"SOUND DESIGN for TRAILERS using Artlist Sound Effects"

Thank you to Artlist for sponsoring this video and continuing to support my channel. Today I'm going to show you how you can make your trailer sound professional using sound design.
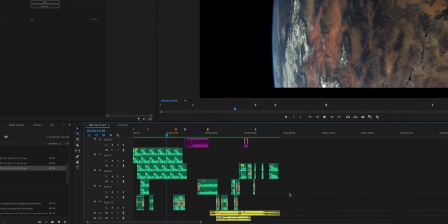We're going to focus on a few key sound effects used in trailers like The Dark Knight, Blade Runner 2049, Inception and Transformers. For this trailer example, I'm using stock footage from Artgrid and all sound effects and music is from Artlist.
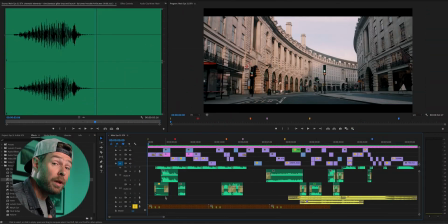Now let's dive into the timeline. To keep a consistent rhythm throughout the trailer, I put a metronome down at the bottom.
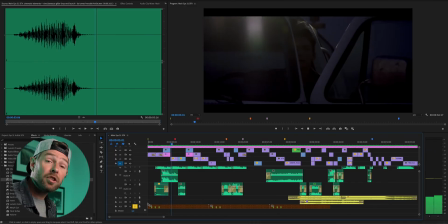And you can see that the images are following that rhythm. And that is going to be easier for your trailer to have a natural flow. It's almost like you have a music track, but it's actually made up by sound design and sound effects.
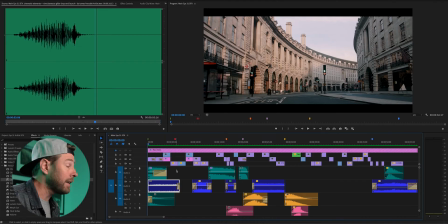The first sound that we're going to add is an impact.
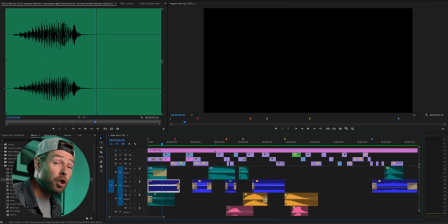You can see that it captivates the audience immediately. You want to use impact if you want to state something important in the trailer.
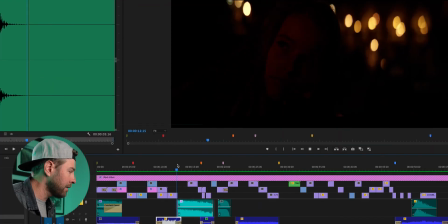Let's jump over here where I have another impact. You have this shot of the planet,
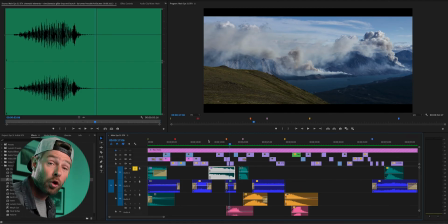which is another place that you would use impact because you want to tell that story and you want to draw the audience again really deep into the trailer. That shot is important. You have many different kinds of impact sounds.
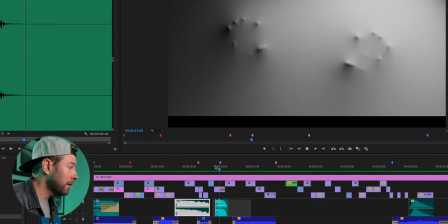Here we have another one. And I've also used one in the end over here.
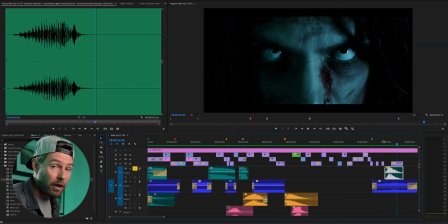So it states something important in your trailer. Don't use them all the time because then it's going to be a little bit over the top.
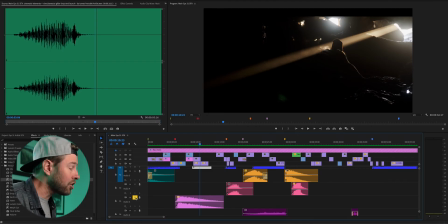It's similar to an impact, but it's got even more melody in it. And it's got like a synthesizer vibe as well. And this sound is used all the time in those movies that I said in the beginning. The composer Hans Zimmer is using it all the time in his music.
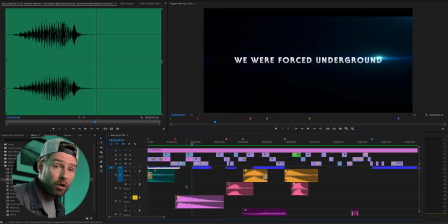As an impact might not have melody or a tone to it, a BRAAM has some kind of tone. And you want to use the same tone throughout the trailer.
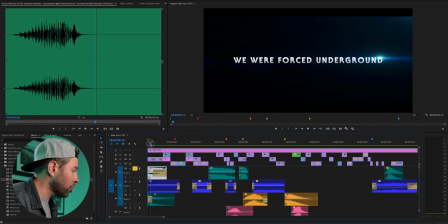If we combine the impact from the first shot and the BRAAM coming up, it's the same tone.
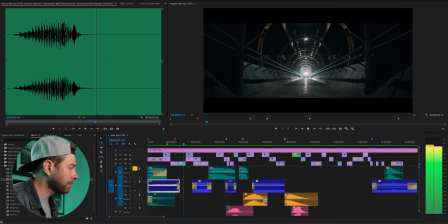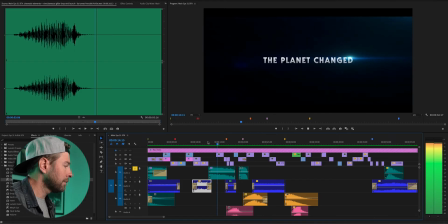It's a kind of a riser, also very popular in trailers.
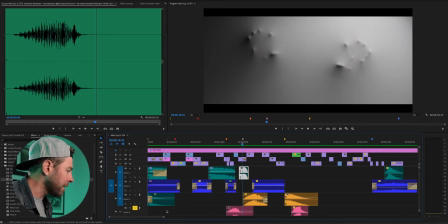You build up the scene, you know that something is coming. Let's have a listen to that scene with all the sounds.
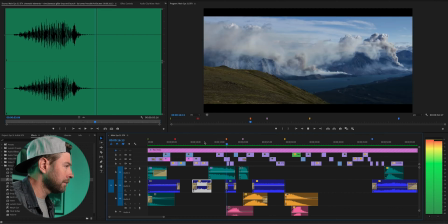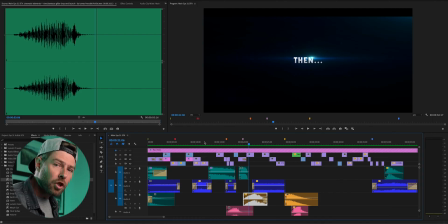So with that stutter, it builds up to the impact coming later.
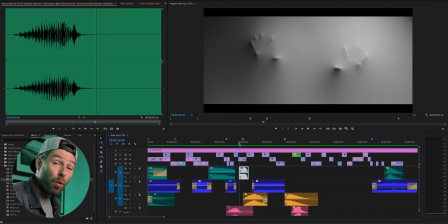Stutter plus impact works perfectly well together.
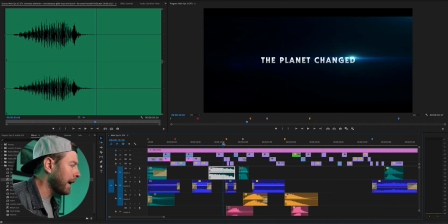And also in this case, it's almost like a time-lapse sound effect as well, because you can see that shots used in this specific moment is time-lapse.
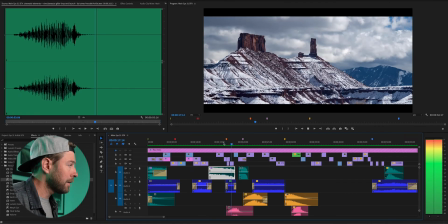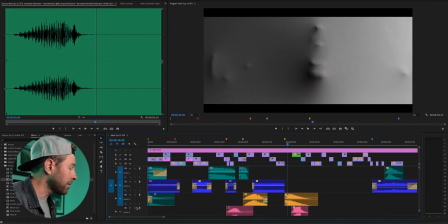I have also used stutter in this part of the trailer. And in this specific example, I have edited the video in accordance to the stutter,
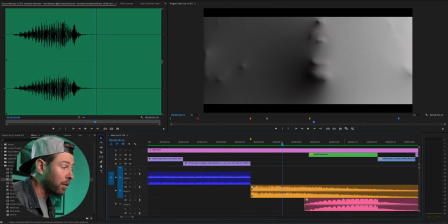because a stutter is basically, as you can see down here, it's a rhythmic sound.
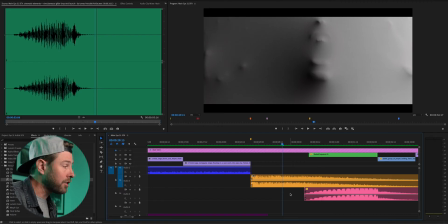So editing the trailer to that stutter effect is going to have a very cool impact on the audience.
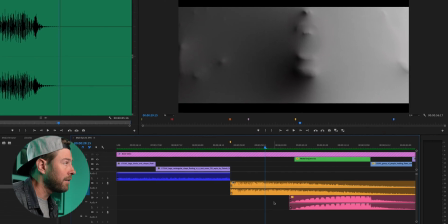Let's have a listen.
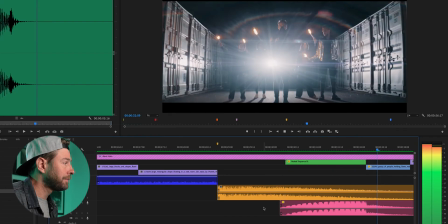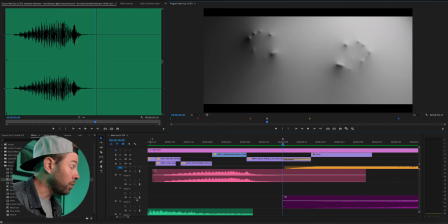One of the most common sound effects to use in trailers is the classical whoosh. There are many different kinds. Let's have a listen to the one I have used in this trailer.
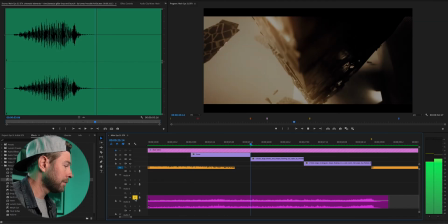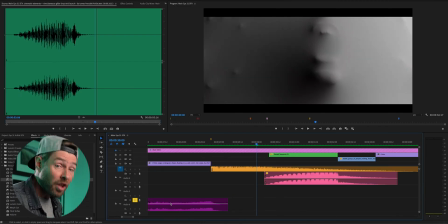It's building up to the next scene coming. The difference between a stutter, for example, and a whoosh is that whoosh is usually just
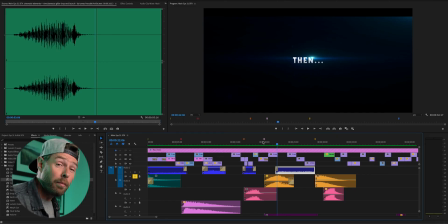so the riser is almost self-explanatory. It starts out softly and keeps on rising, but it can also be like in this example.
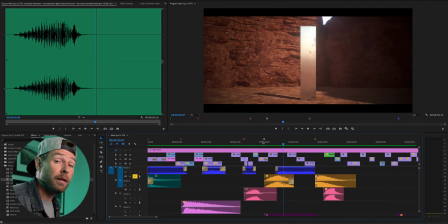And that riser ends up with a small impact as well.
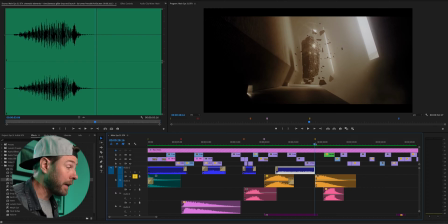Another kind of riser can be something like this, which has a more melodic tone to it.
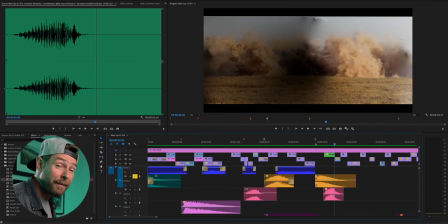You start off at a specific tone and it keeps on changing. It's a little bit scary sounding if there's a tone to it, but very effectful in trailers.
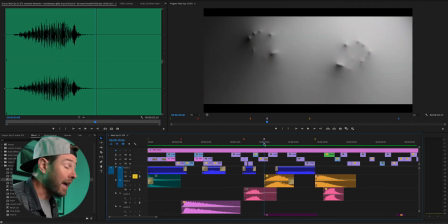You want to use a riser a little bit into the trailer as you are building up the trailer almost to a maximum.
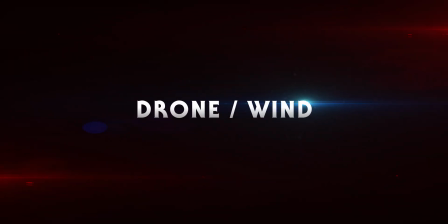Something is going to happen after a riser. You want to use a drone or a wind effect.
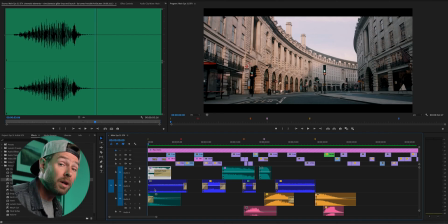If you have shot something, it might be without sound, or even if you have the original audio for the trailer, you might actually want to use a pre-recorded sound to draw the audience into the moods that you are trying to recreate. I'm using wind a lot.
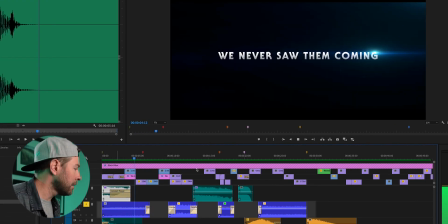You can hear it sounds like we are there in London, inside the cave.
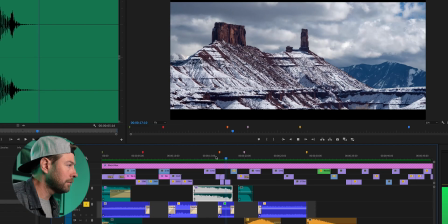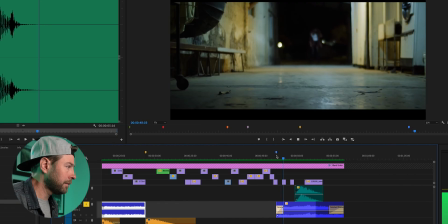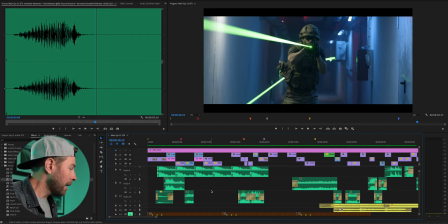Before we listen to the trailer with all the sound effects and music, let's also have a quick listen to the general sounds that I have used here.
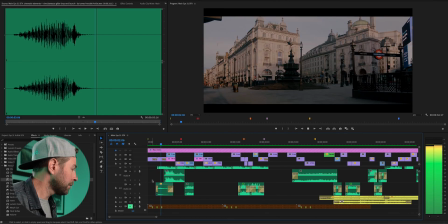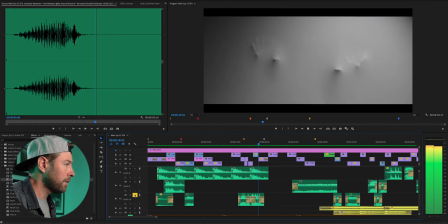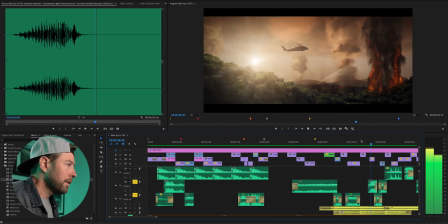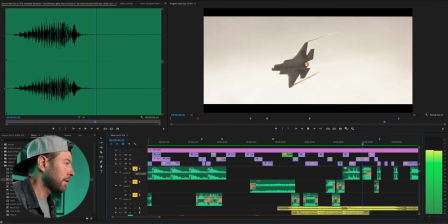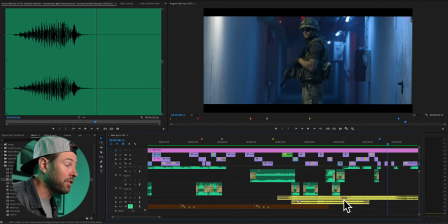And the yellow track at the bottom is the music. Let's have a listen to the whole trailer.
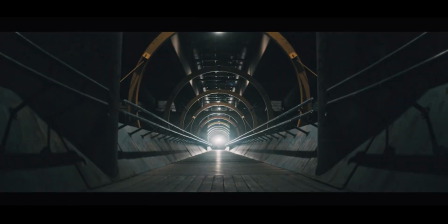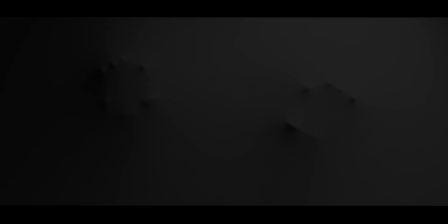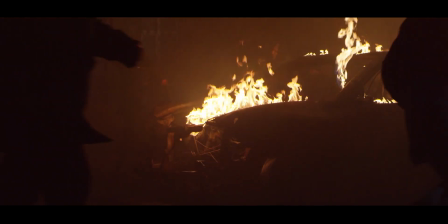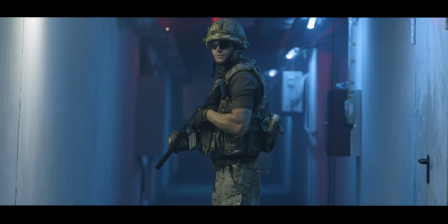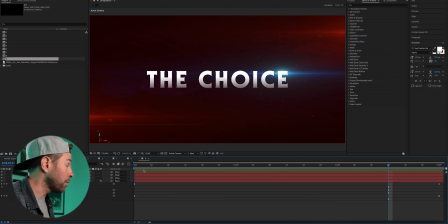The text effects that I used in this trailer is something that I threw together quickly in After Effects, maybe for another tutorial.
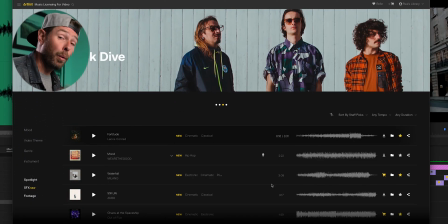So to find the same sound effects that I have used throughout this trailer, I have used, as I said, Artlist.
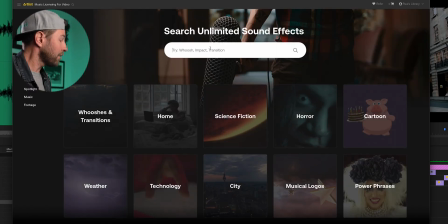You go to Sound Effects. Let's write in, for example, BRAAM.
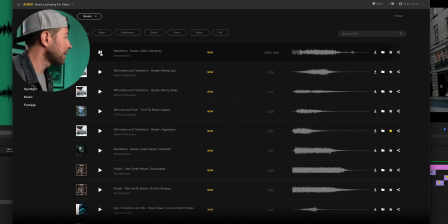I honestly think that they are very cool. If you want to try out Artlist or Artlist sound effects, you do have an option of having a trial mode. If you want to use the same sounds that I have and you want to sign up for Artlist and Artlist sound effects, use the link below where you're going to get 2 months for free. I hope you found this video useful, and if you did, give the video a thumbs up, subscribe if you're not already, and I will see you in the next one. Today I was wearing a cap from Artlist.